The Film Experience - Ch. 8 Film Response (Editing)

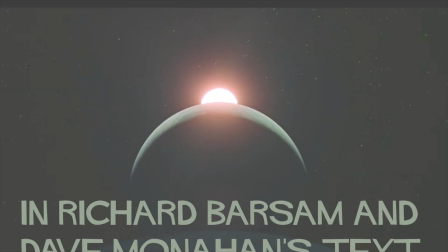[0:00]
In Richard Barsam and Dave Monahan's text, Looking at Movies and Introduction to Film,
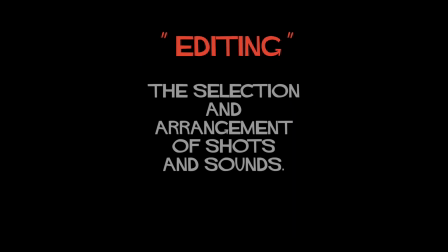[0:04]
the term editing within the world of film is defined as the selection and arrangement of shots and sounds, what you see,
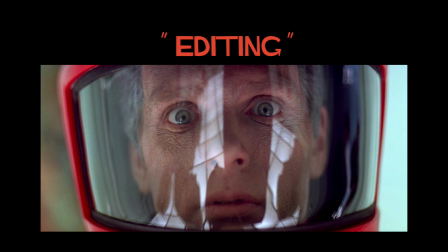[0:10]
how long you see it, and the order in which you see it.
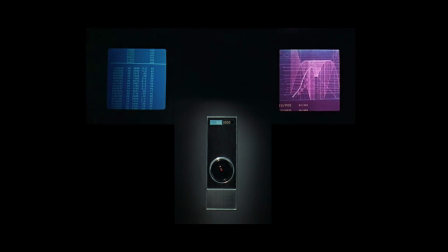[0:12]
Often called the invisible art, good film editing will happen so fluidly that the viewer will not be aware of any cuts or edits at all.
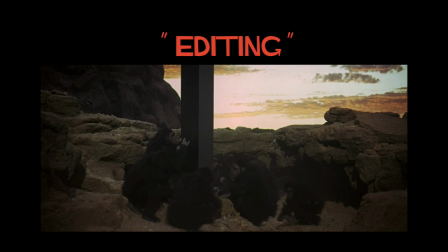[0:19]
That being said, editing is one of, if not the most important steps in the creative process and has five primary functions.
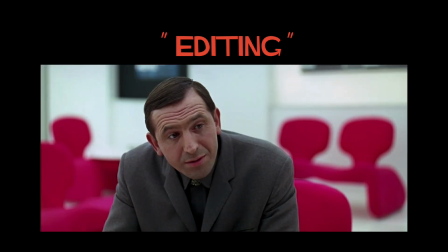[0:25]
To organize fragmented actions and events, create meaning through juxtaposition, create spatial relationships between shots,
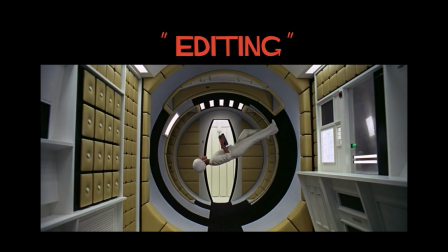[0:32]
create temporal relationships between shots, and establish and control shot duration, pace, and rhythm.
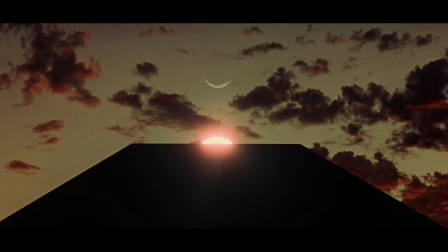[0:39]
Directors like Stanley Kubrick value the art of editing wholeheartedly and use editing not only as a means to tie elements of the story together in a cohesive way,
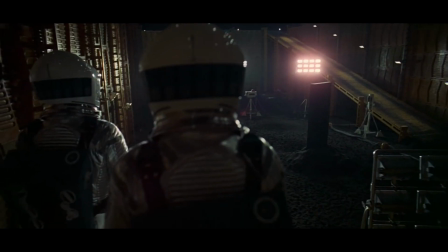[0:46]
but also to generate emotion and philosophical thought within the viewer. Today I will be analyzing Kubrick's masterpiece, 2001 A Space Odyssey,
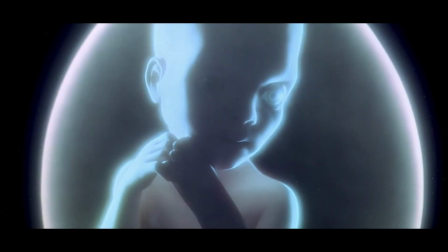[0:54]
and how he used jump cuts and montage editing to raise questions about the film's contents and questions of humanity.
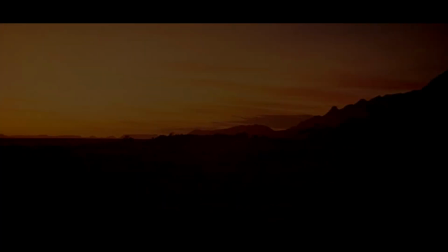[1:00]
2001 A Space Odyssey is a film so far ahead of its time, but at the same time it's timeless.
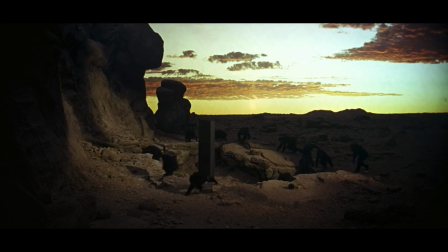[1:05]
The film opens with the iconic dawn of man sequence in which these creatures are encountered by a mysterious black monolith that kick-starts humanity with the discovery of tools.
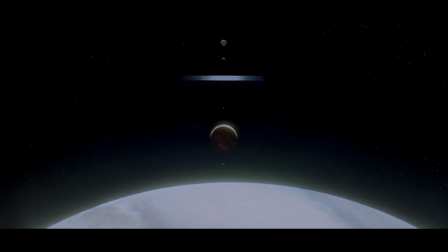[1:13]
And this monolith shows up at two other points in the film establishing a turning point in human destiny, on the moon and during the Jupiter mission.
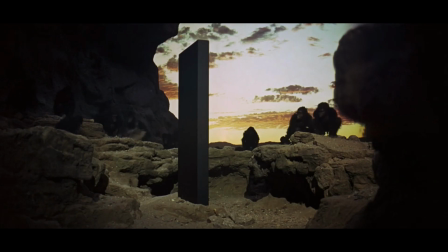[1:20]
How could Kubrick span the millions of years between the eight men and space travel? Well he quite literally jumps through time with one of most famous jump cuts in film history.
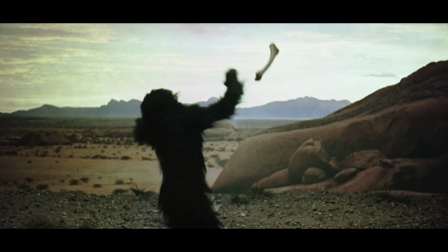[1:29]
Thanks to the monolith, this ape has just discovered weaponry and throws it into the air. We immediately jump millions of years into the future to when humans have already developed space travel. Similarly, after the interaction with the monolith on the moon, Kubrick jumps 18 months forward to the Jupiter mission.
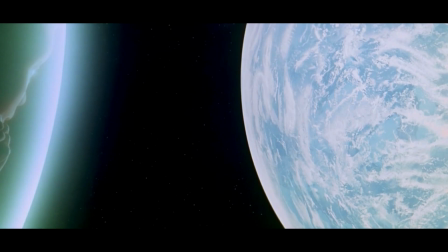[1:43]
Finally, the third interaction with the monolith jumps almost immediately into the near future when human beings can survive as a universal species unhindered by the confines of earth.
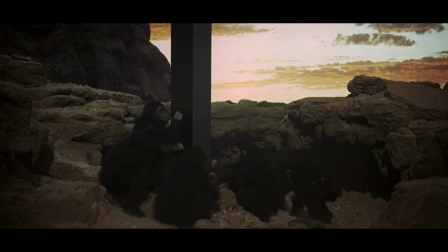[1:52]
At least that's my interpretation. Each jump cut spans a shorter and shorter length of time to signify the exponential ability of humans to make the next evolutionary leap.
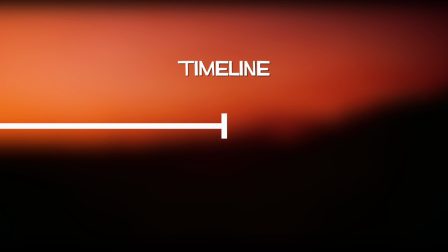[2:00]
What do I mean by this? It took tens of millions of years for single-cell organisms to evolve into apes before the first monolith was found, the advancement being tools.
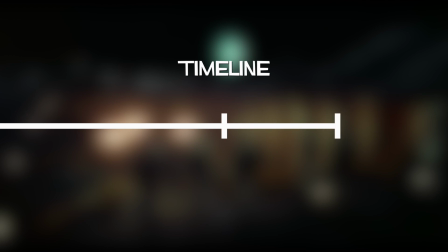[2:08]
Later, it only took six million years to reach the monolith on the moon, the advancement being space travel.
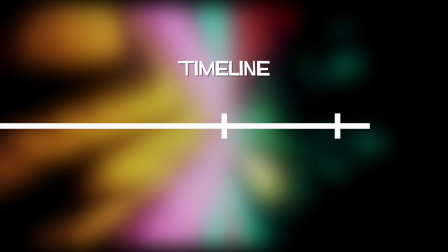[2:13]
Lastly, it took a mere 18 months to travel to Jupiter, the advancement being artificial intelligence capable of life beyond humanity.
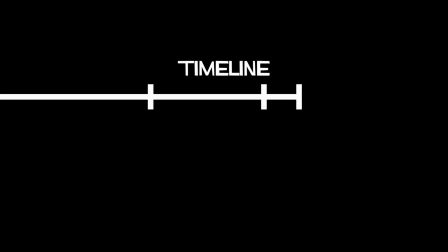[2:19]
In terms of editing, this matter deals with the pacing of the story.
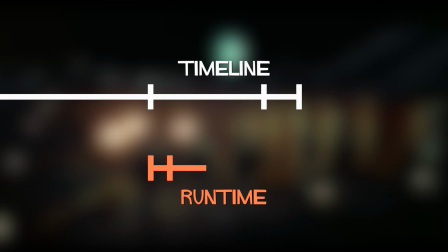[2:23]
We spend 20 minutes of runtime with the apes, but even more runtime on the moon, and the majority of the runtime with Dave on the Jupiter mission.
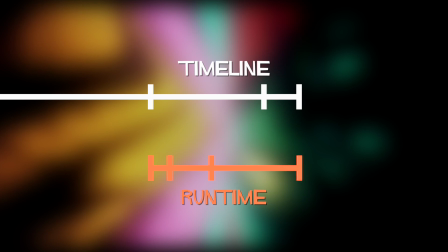[2:30]
The more time humanity takes to evolve, the less runtime we have to interpret it. And the less time humanity takes to evolve, we are able to slow down with more runtime to view the evolution of man into the beyond.
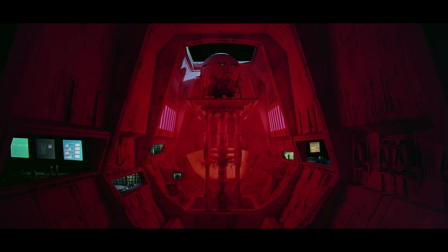[2:40]
This isn't the only time that Kubrick has specifically conveyed periods of time to evoke a response.
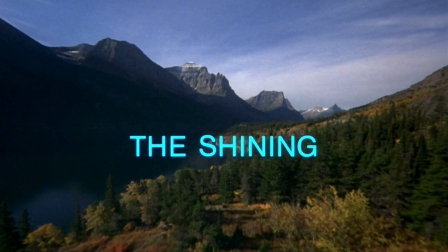[2:45]
In the beginning of The Shining, title cards indicate very general events, the interview, and closing day. But as the film progresses, we are told the days of the week and even the time as tension escalates.
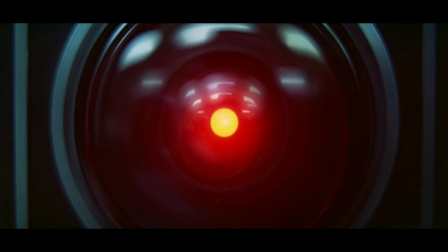[2:55]
Kubrick masters pacing and manipulates how much we see at any given time before moving on to the next advancement.
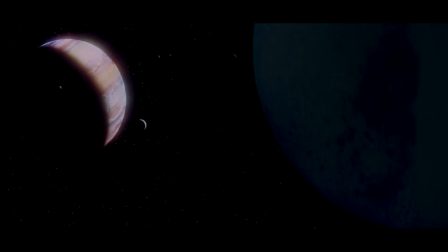[3:00]
In 2001, Kubrick's use of the single jump cut has spawned several theories and questions of humanity's evolution through time,
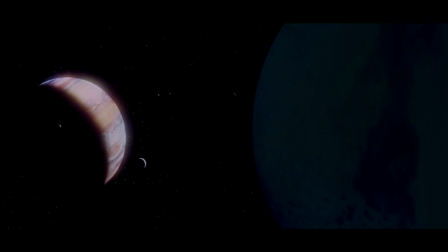[3:06]
and though such a jarring and seemingly spontaneous jump breaks the notion of invisible editing,
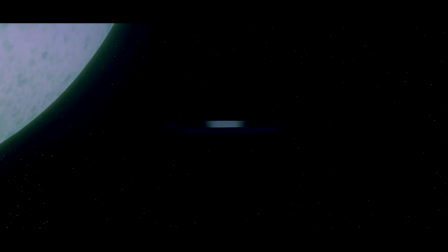[3:11]
it grabs the audience's attention and begins to raise questions through the rest of the film as Kubrick intended.
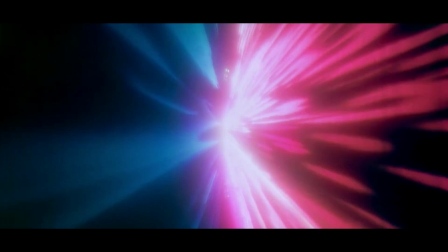[3:16]
Another concept that Kubrick employs in 2001 is montage editing.
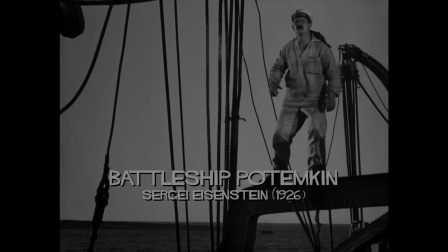[3:19]
Montage editing dates back to the early Russian film theorists, who placed meaning through juxtaposition at the center of their approach to filmmaking.
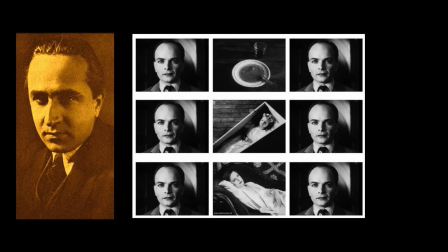[3:26]
Lev Kuleshov conducted his own experiment by juxtaposing an actor with a neutral expression, with various images, and tested how audience interpreted the sequence.
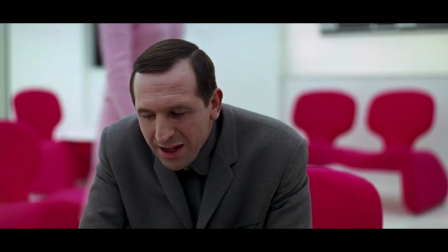[3:34]
The Kuleshov effect, as it would be called, affects nearly every cut in every film as the viewer interprets every cut subconsciously.
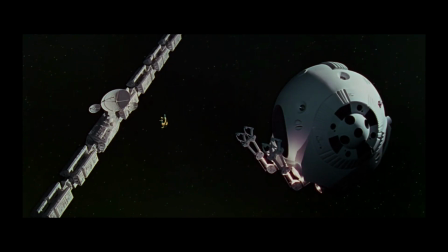[3:40]
The majority of 2001 is devoid of dialogue, but But this one sequence in particular masters the use of sound and montage editing to communicate the tense beginning of the HAL 9000 computer's seizing of control.